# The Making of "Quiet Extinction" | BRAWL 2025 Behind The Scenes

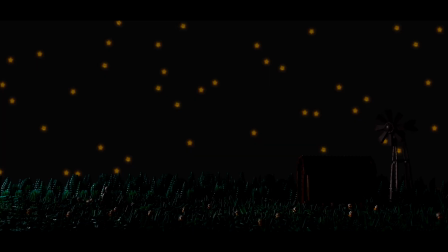I absolutely love the look of how that turned out as well. And then again, it's even more subtle in this as opposed to the daytime shot. But they are bricks that are copied as the background. It's not just black, uniform black.
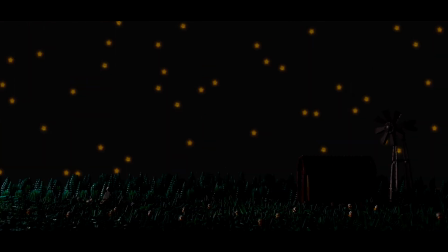It's got Lego bricks. And they're to scale as well. Like if this was actually built as a background, I don't have that many black Lego bricks. If you were, it would be to scale.
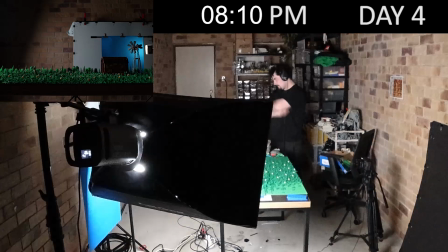And then the moonlight, it's just the softbox on my light and then changing the color temperature to get this look.
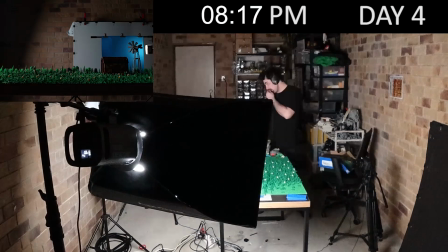I feel like it's still way too bright. I feel like it could have been much darker.
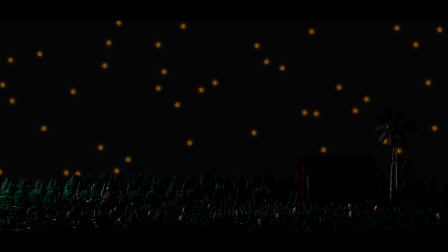And then him shoveling, that's just a couple frames that is on loop and I've just held it at certain moments just to extend the shot out a bit more. I absolutely love the orchestra tuning. It's just one of the coolest sounds ever.
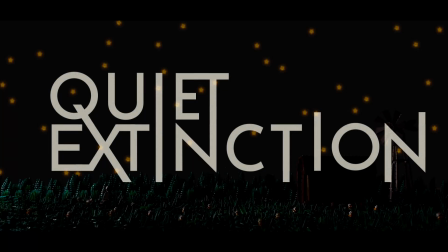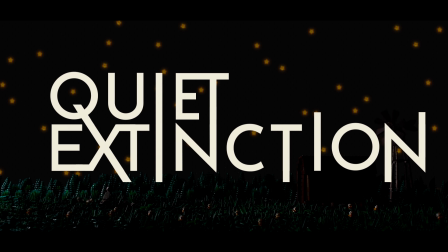So to have that as the text is coming on screen is really cool.
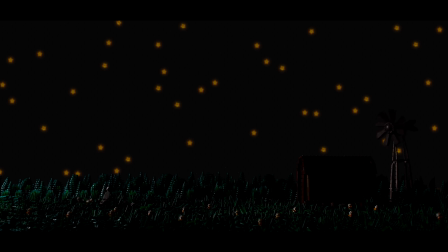So I needed to include that. I originally wanted the sound that happens over the first shot of the device on screen.
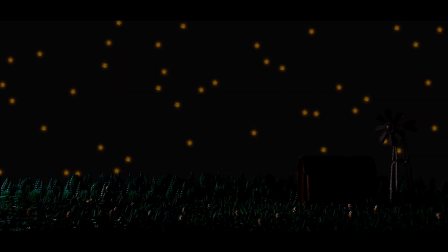I originally wanted that sound to be here for the main title, but it worked better on that dolly shot instead later on. The fade-ins are weird. The effect that I put on in Premiere Pro, it wasn't slow enough.
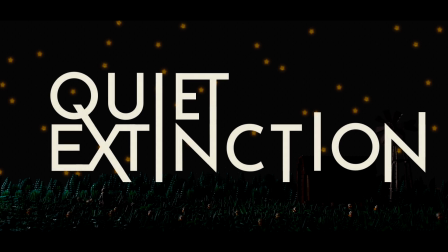I wanted it to be even more gradual. So I brought it into After Effects so that I could keyframe and make it even more gradual for it to fade in.
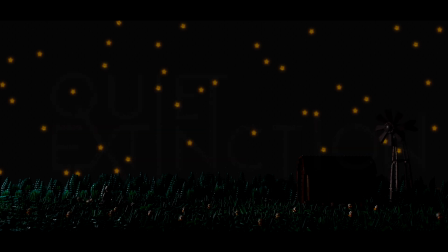And I feel like I've made it too slow because you can see some bits where it sort of feels a bit like it jumps.
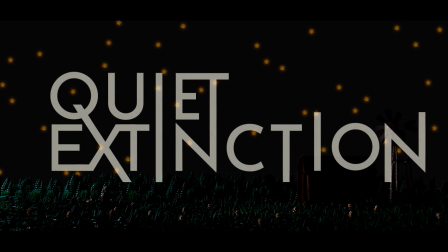But yeah, I love how it just slowly fades in with the music swelling, with the sound swelling.
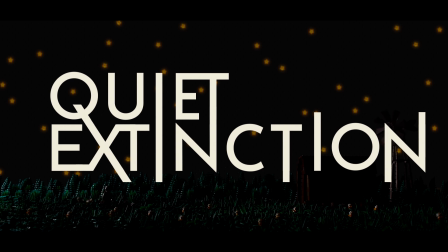The opening music, and it's also music that reoccurs later on.
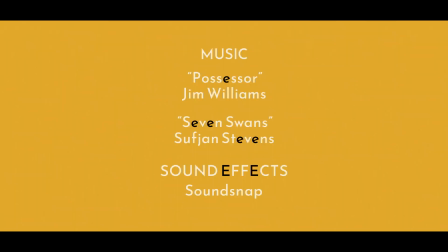It's from a movie soundtrack. I originally wanted some royalty-free audio that I'd found that would have worked
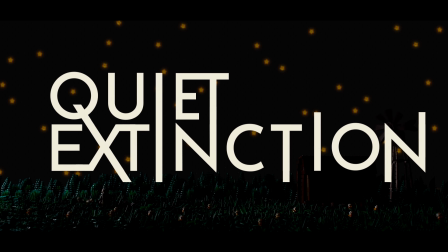for the opening sequence, and it was cello. Really, really cool, like ethereal cello.
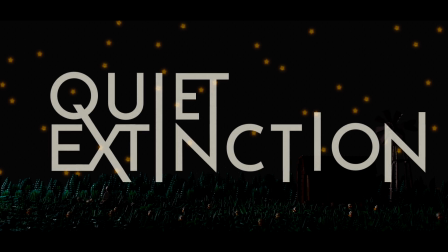Because I felt like cello was like the basis of the sound that I wanted for throughout the film.
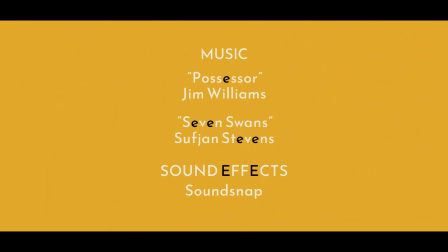I feel like it felt right. But when I put this on, it just worked much better, and so I went with it.
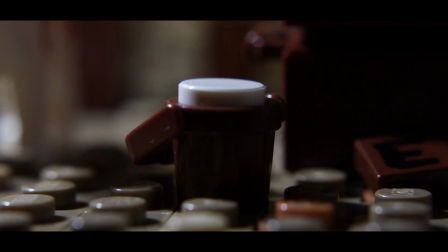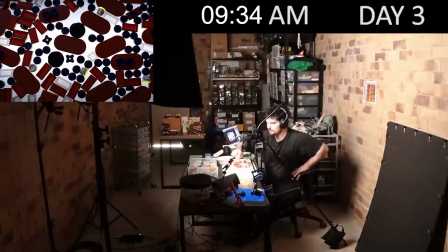After the barn stuff, went on to animating all the science lab stuff.
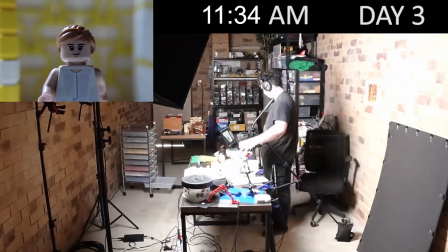And I started off with all the stuff that didn't have dialogue, because again, I still hadn't received all the lines from the voice actors,
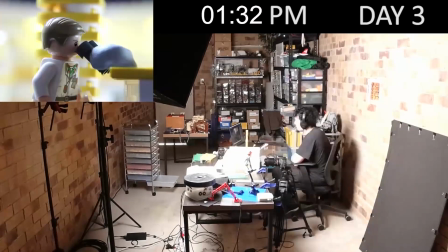and I had to edit it first before I could start animating alongside the dialogue.
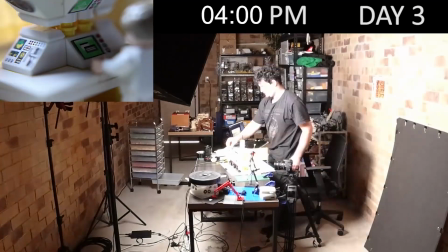So had shot all of this sort of stuff that doesn't have any dialogue, and just leaving all the dialogue stuff until as late as possible in the contest.
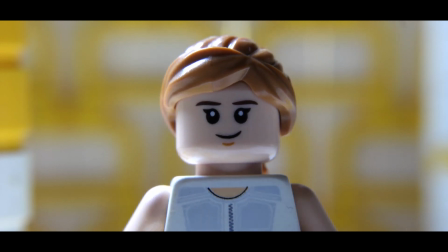I love this a lot because, again, it's just still the visual storytelling.
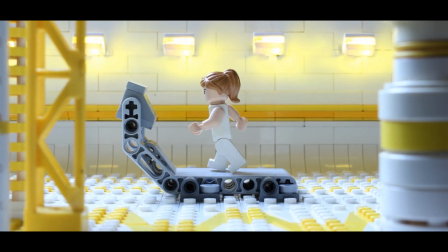Like, you're not told right away what's happening. Like, you've sort of got to piece together that she's on a treadmill.
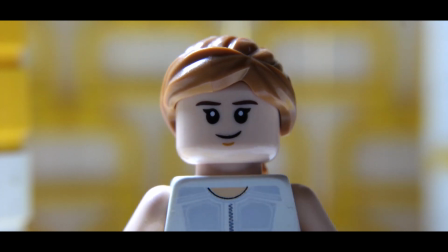But great introduction to the second character that we see, and I love the outfit too.
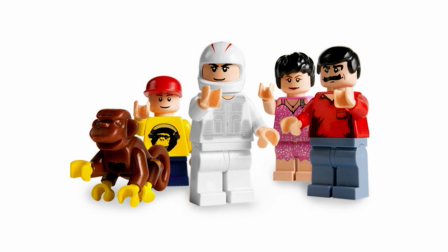It's like a racing. I think it's from Speed Racer.
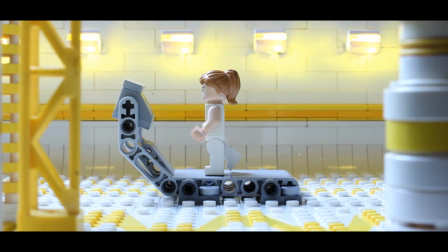It actually might be, but it works well. A lot of the Lego pieces that I have didn't work because the neckline was the yellow
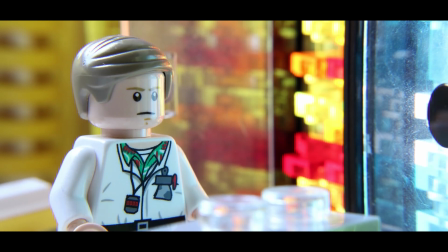minifigure piece rather than a tan minifigure piece, and so I either would have had to color change it in post-production or just
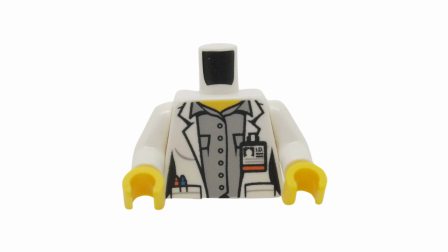live with how out of place it feels in some circumstances.
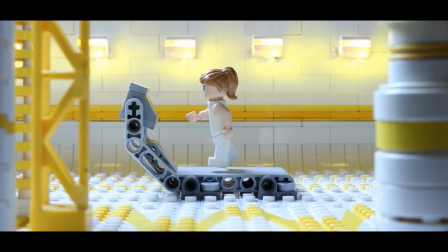So I love that this worked out well as a different, and you don't even see it on the side.
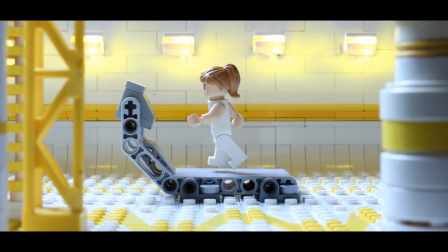I haven't noticed that until now, so I really just put that piece on just for this shot.
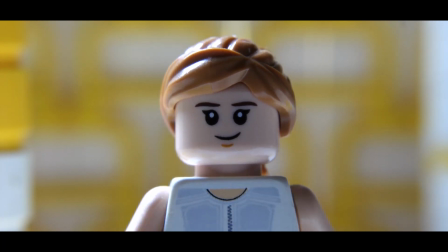The running, I had to use a reference video for this.